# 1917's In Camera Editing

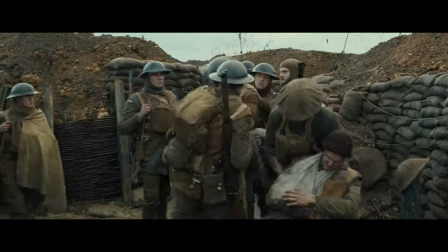4:00 This choice to ground the camera's movement in the momentum of the environment meant that Mendez and Deakins had to be thinking like editors,
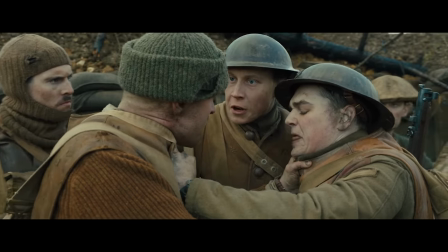4:09 creating actions and blocking that gave the camera opportunities to move into the compositions they needed for the story.
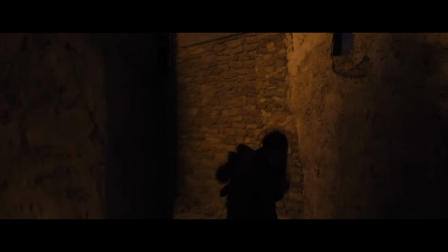4:16 In some places, the actual set is structured to allow the camera to make a necessary change of position.
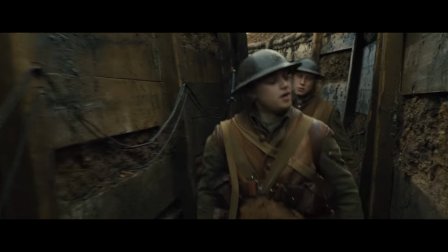4:23 Here the camera faces the characters so we can see them as they talk,
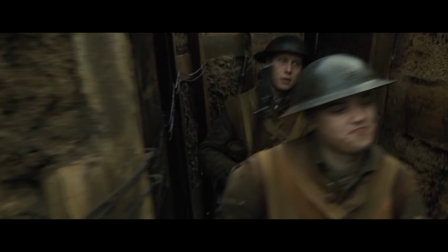4:27 but in a moment the camera will need to be behind them so we can see the person they're about to meet.
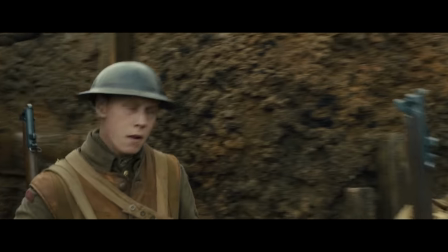4:34 So a corner is designed into the set for this moment to allow the camera move to be made.
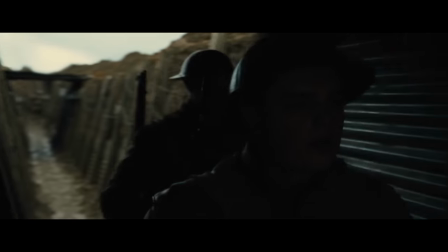4:41 As you can imagine,
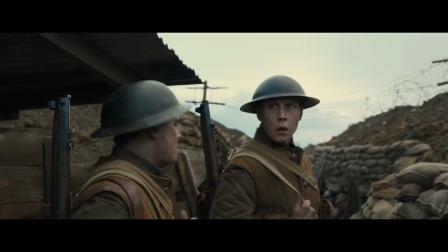4:42 this was a complicated process that involved building the length of the trench sets to match the timing of conversations and story beats.
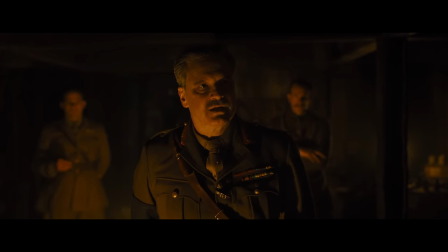4:51 Deakins and Mendez do occasionally use unmotivated camera movement,
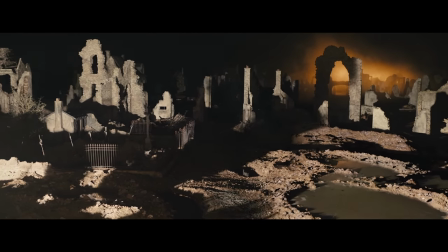4:55 but this is largely reserved for moments where they want to emphasize a subjective emotion within the story.
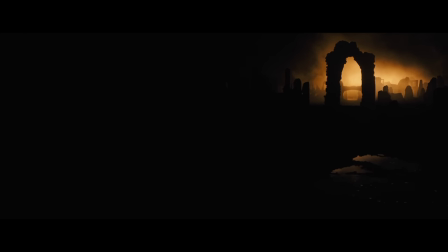5:02 To illustrate this, I'll have to get into spoiler territory so consider yourself warned.
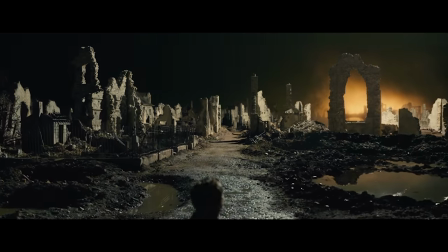5:06 In this moment after nightfall, the camera fully separates from our protagonist, representing the untethered feeling he experiences in that moment.
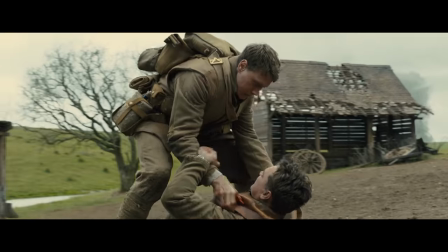5:15 Here, the camera spins around our characters as their world spins out of control.
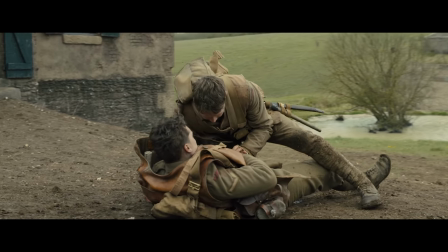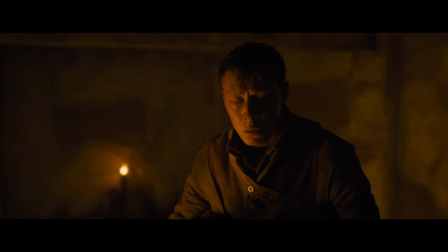5:30 And again, here the camera spins as Schofield struggles to communicate in French.
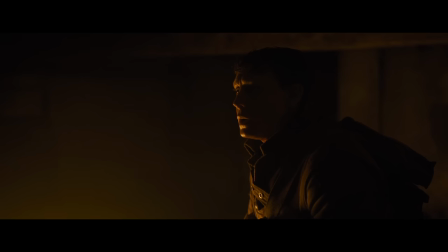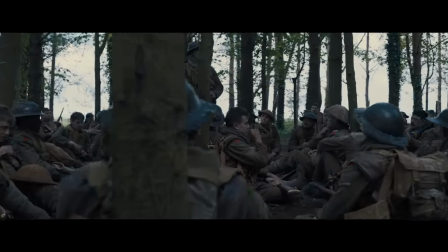5:40 The more surreal and heightened the moment, the more independent the camera's movement is of the on-screen action.
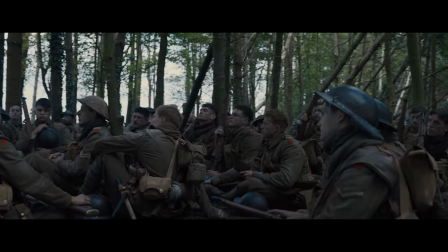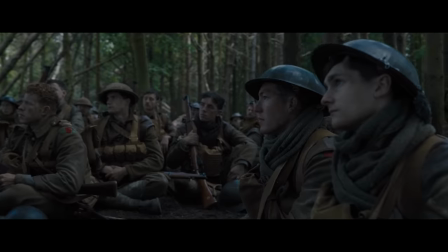5:55 Because they're limiting when and why they make camera moves, like I showed you at the beginning,
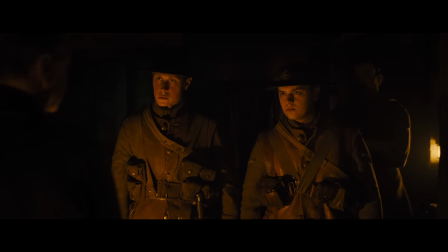5:59 they often rely on blocking instead of a camera move to give us reaction and POV shots.
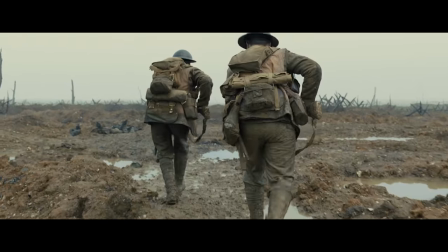6:05 A great example of this is when the main characters advance through No Man's Land.
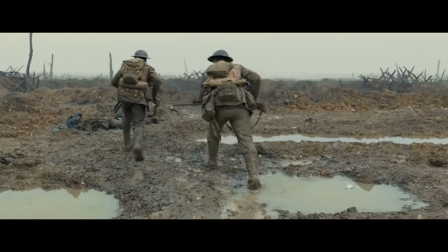6:08 To build suspense and establish the environment, it's necessary to mostly keep the camera oriented towards what the characters are approaching,
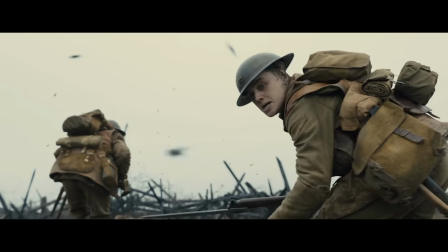6:16 so bits of blocking are added to give us a glimpse of their faces, like when they look back at a dead horse or take cover behind a mound of dirt.
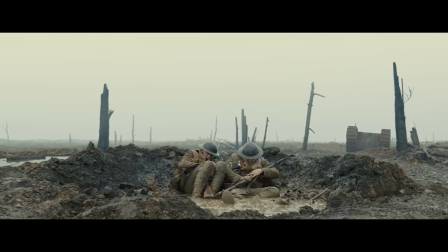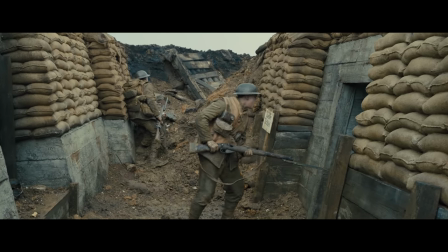6:28 Another example is this moment. Having Schofield overshoot the entrance and look around up here positions him
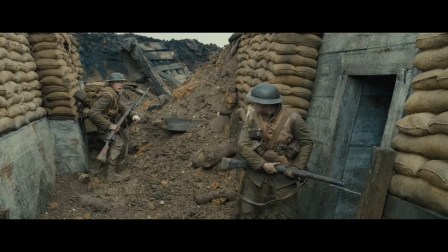6:35 so that we can see his face during this dialogue exchange.
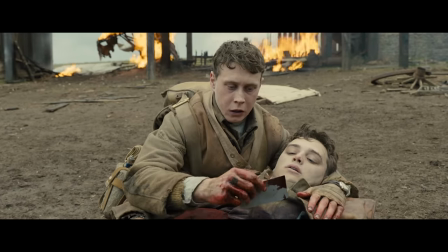6:39 In this scene, it would normally make sense at this moment to cut to an insert shot or over the shoulder shot where we could see the photo,
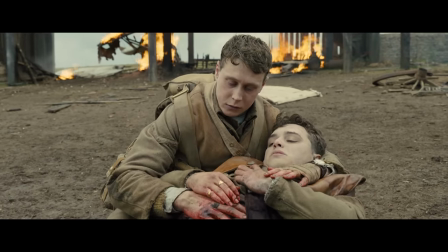6:47 but Mendez can't do that, and it would be too much motion to get the camera around and back, plus it's important to stay on their faces here dramatically.
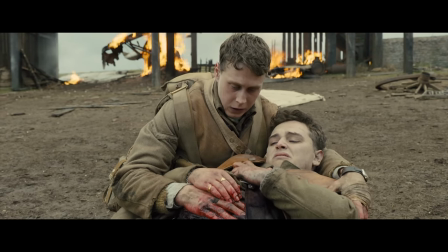6:55 Yet he still wants to give the audience a chance to see the photo.
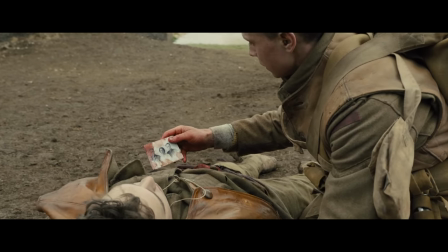6:59 His solution is to have the character look at the photo again later when the camera has had a chance to travel around to the other side.
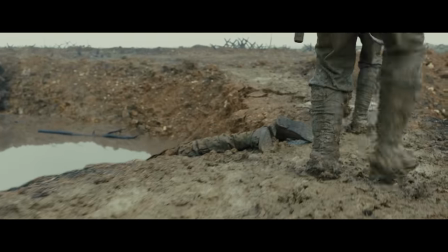7:08 Just because 1917 doesn't have traditional editing doesn't mean that the usual functions editing provides in storytelling can be thrown out.
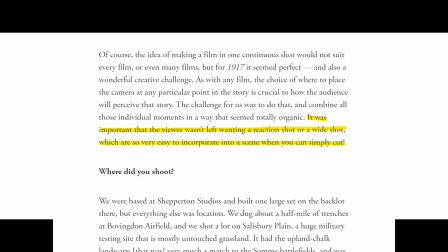7:16 As Deacon said, it was important that the viewer wasn't left wanting a reaction shot or a wide shot,
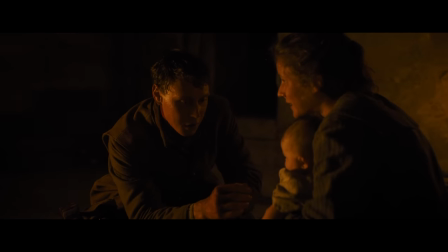7:22 which are so very easy to incorporate into a scene when you can simply cut.
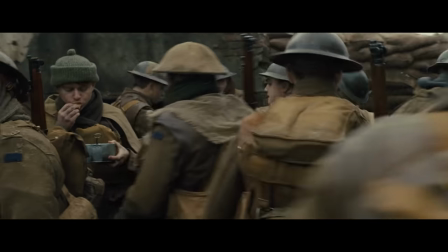7:26 This kind of in-camera editing to switch between compositions has been done by filmmakers for decades,
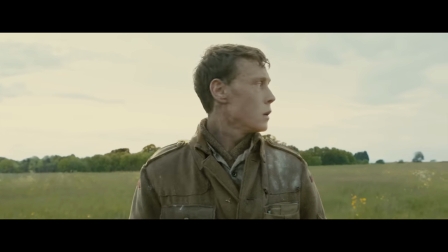7:32 but 1917 provided its creators with a unique level of challenge by relying on that method entirely.
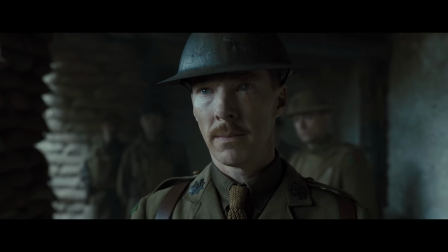7:39 And I think Mendez and Deakins expertly used choreography, set design, and cinematography to make up for the lack of editing in the film.
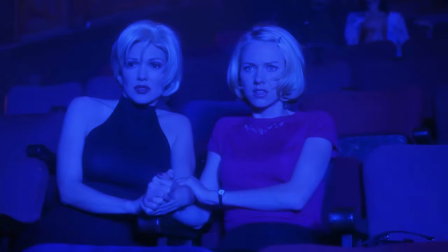7:48 Mubi takes a different approach to streaming services. It's a heavily curated library, and it operates almost like an online cinema.
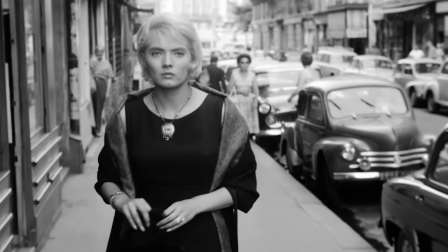7:57 When we have a bunch of extra time right now and almost unlimited options for things to watch,
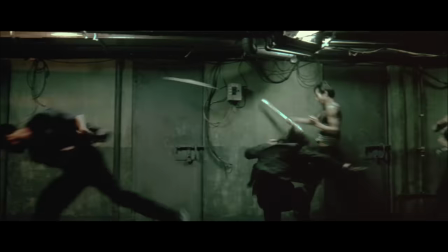8:02 it can be really difficult to figure out what to watch or to find something new to watch.